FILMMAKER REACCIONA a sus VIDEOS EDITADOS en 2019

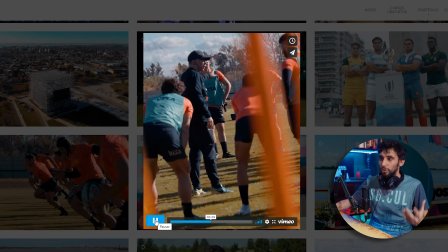4:08 Ahí tiene mucha más dinámica, tiene más movimiento, tiene como más volumen, más profundidad también.
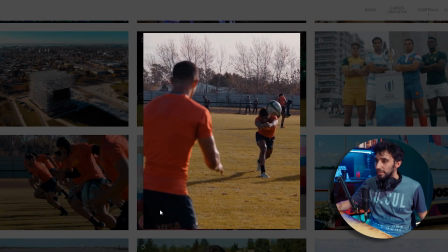4:13 Jugar todo el tiempo con cámara lenta, cámara rápida, permitirme repetir. Esta búsqueda, digamos, este es un plano que vi en el momento y me encantó.
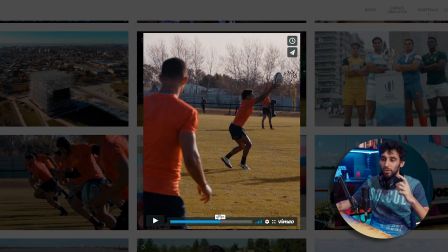4:20 Aparte, buscar editarlo con la música, si ustedes pueden escuchar, fíjense. Esta idea de contar algo, digamos, con los recursos que están ahí, simple, no hicimos más nada que filmarlo, es el plano de ellos, son ellos jugando, lo respetamos, digamos, no le metemos un efecto así, pa, efecto... una ralentización solamente para ver la espectacularidad de la pelota girando hacia cámara y listo, la musiquita, listo, listo, es fácil, no es muy complicado esto de hacer videito, es así, pim, pim, pim y listo, vamos a ver otro. Este es uno que me gusta mucho, mucho, es un video que hice en los Juegos Suramericanos de Playa, que también van a tener en mi canal un video, lo pueden encontrar acá, explicando toda la experiencia. Es como un juego olímpico, pero a menor escala. Normalmente tenés muchos partidos, muchos deportes todo el tiempo, y particularmente para este deporte, como era en una sede aparte, me pude ir solo y tuve todo el día para filmar y todo ese día para editar. Está editado en un solo día porque es una competición, tiene que publicarse en el momento, pero este es uno de los que más conforme me deja, si mal no recuerdo.
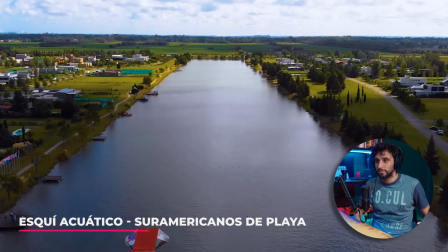5:21 Vamos a verlo. Esquí acuático. Bien, música, vamos, power.
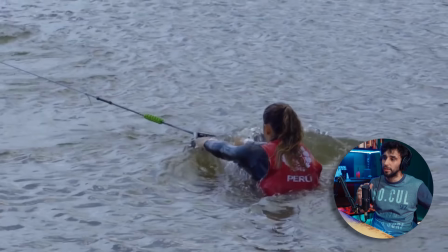5:29 Preparación, mostramos la preparación. Bien, la gente entrando al agua, saliendo.
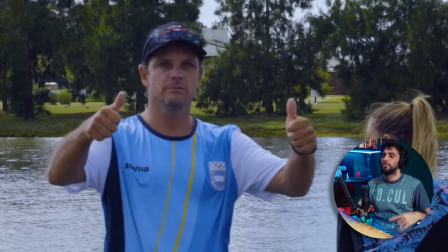5:37 La lancha que lo lleva, da poco. Explota, vamos, todo ok, dale, sí, arranca, vamos.
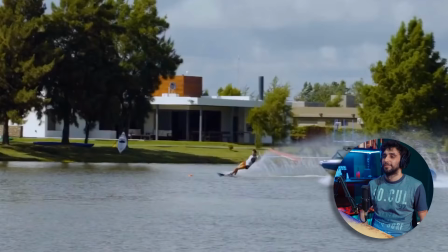5:43 Bien, bien, cámara lenta.
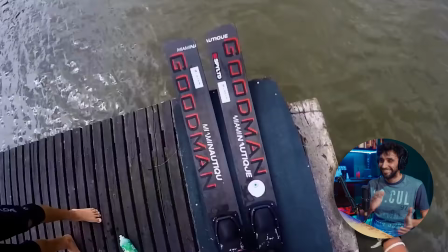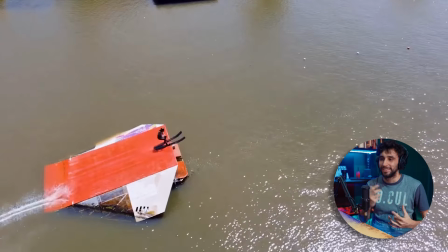5:53 Hay toda como una lógica de la figura que hacen los atletas y la música, como que hay como una especie de baile.
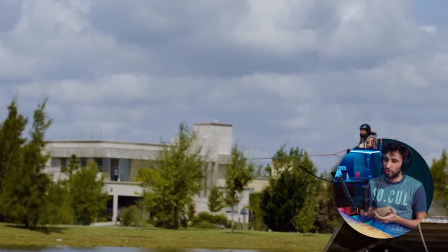5:59 Los golpes, corta edición con los golpes, las caídas al agua.
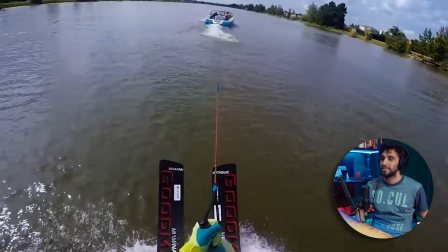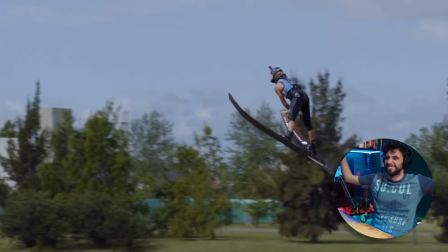Oh, planardo, muy bueno, va, muy bueno, el loco se tiraba flores a sí mismo, perdón.
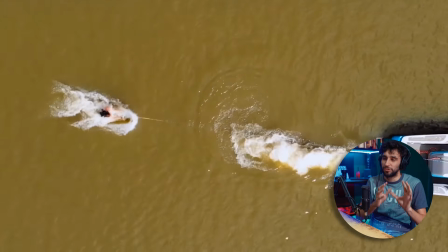6:22 Narrativamente, vamos a analizarlo estructuralmente. El comienzo, la música está tranquila, la gente se está preparando, los atletas, los vemos.
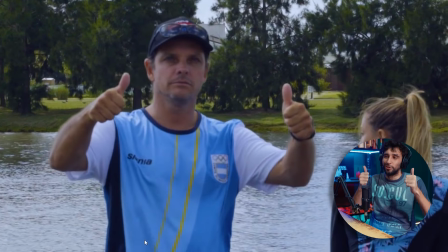6:28 Boom, explota, son pavadas, pero el técnico dándote el ok para que empiece el video, empieza, boom. Este tipo de plano filmado con el dron, en vez de filmarlo a 4K, no te pongas goloso de tirarlo a 4K. Siempre el relato por encima de los recursos. Ah, lo filmé a 2,7K y a 60 cuadros. Porque si vos te copás con la resolución, no tenés los 60 cuadros. Y si no tenés los 60 cuadros, hay un montón de tomas espectaculares que tiene el deporte que te lo va a perder. Mostrarlo en cámara lenta tan zarpado. Así que tener ese criterio a la hora de filmar, obviamente. Y después, desde la edición, los golpes, plum. Por eso elegí también una música así como bastante power.
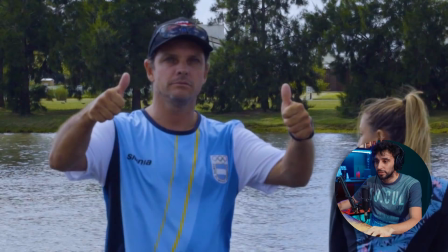7:05 Fíjate que hasta hay cortes internos en donde lo único que hago, en este caso, es agarrar y simplemente escalar el video.
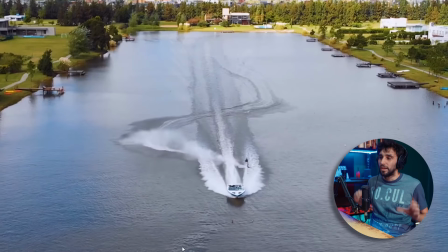7:12 Fíjate, solamente... Ahí está escalado, plum. El mismo plano.
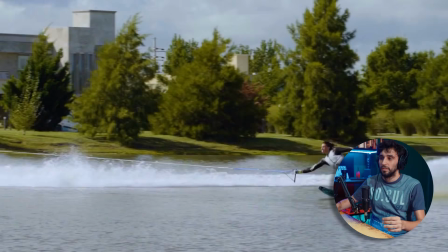7:17 Solamente le cambio la escala. Ahí, cámara lenta. Deporte que se represta para la cámara lenta, a 120 cuadros.
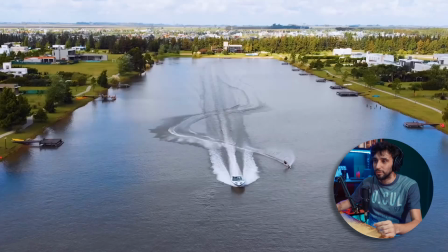7:23 Mirá, en esta secuencia de este atleta que viene acá directamente, tenemos la combinación de 120 cuadros, rampa de velocidad y corte interno.
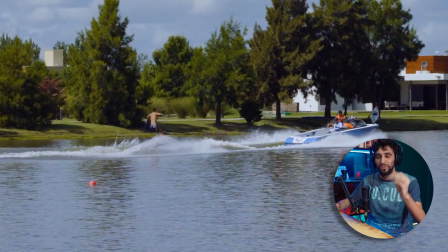7:31 Fíjense que comienza con una rampa de velocidad, viene rápido, frena y después corta internamente y después sale todo a 120 cuadros.
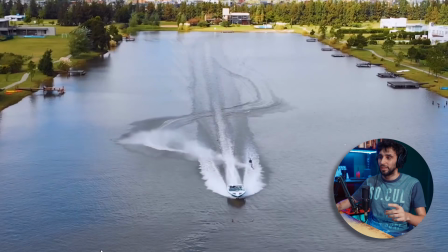7:38 Fíjate.
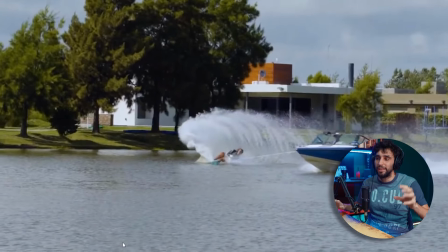7:42 Narrativamente, fíjense cómo nunca dejo de explorar esta idea de la preparación.
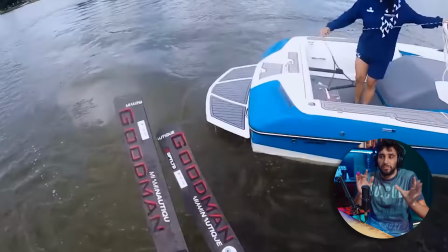7:47 Y ahora vuelvo a alguien preparándose. No hace falta dejarlo, digamos. Pero se presta, porque es otra perspectiva.
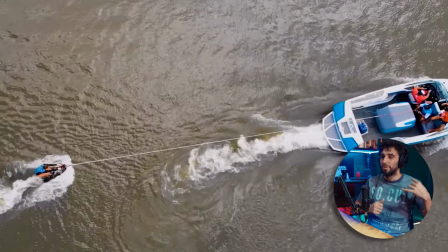7:54 Mientras, ahora ya se empezó a mezclar todo. Vorágine, preparación, se mezclaron los deportes, diferentes tomas, un quilombo.
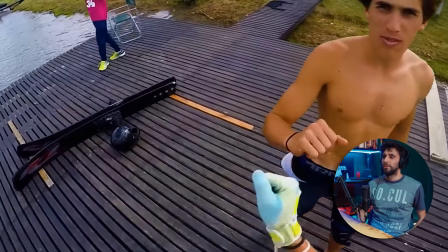8:03 Va. Se sigue preparando. Bien, algo distinto, sigue avanzando.
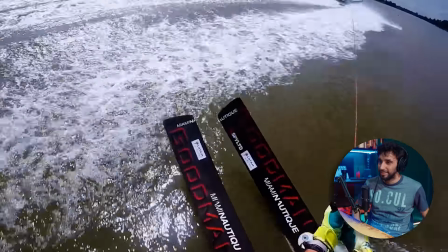8:07 Y ahora de pronto emerge desde el agua para el plano final.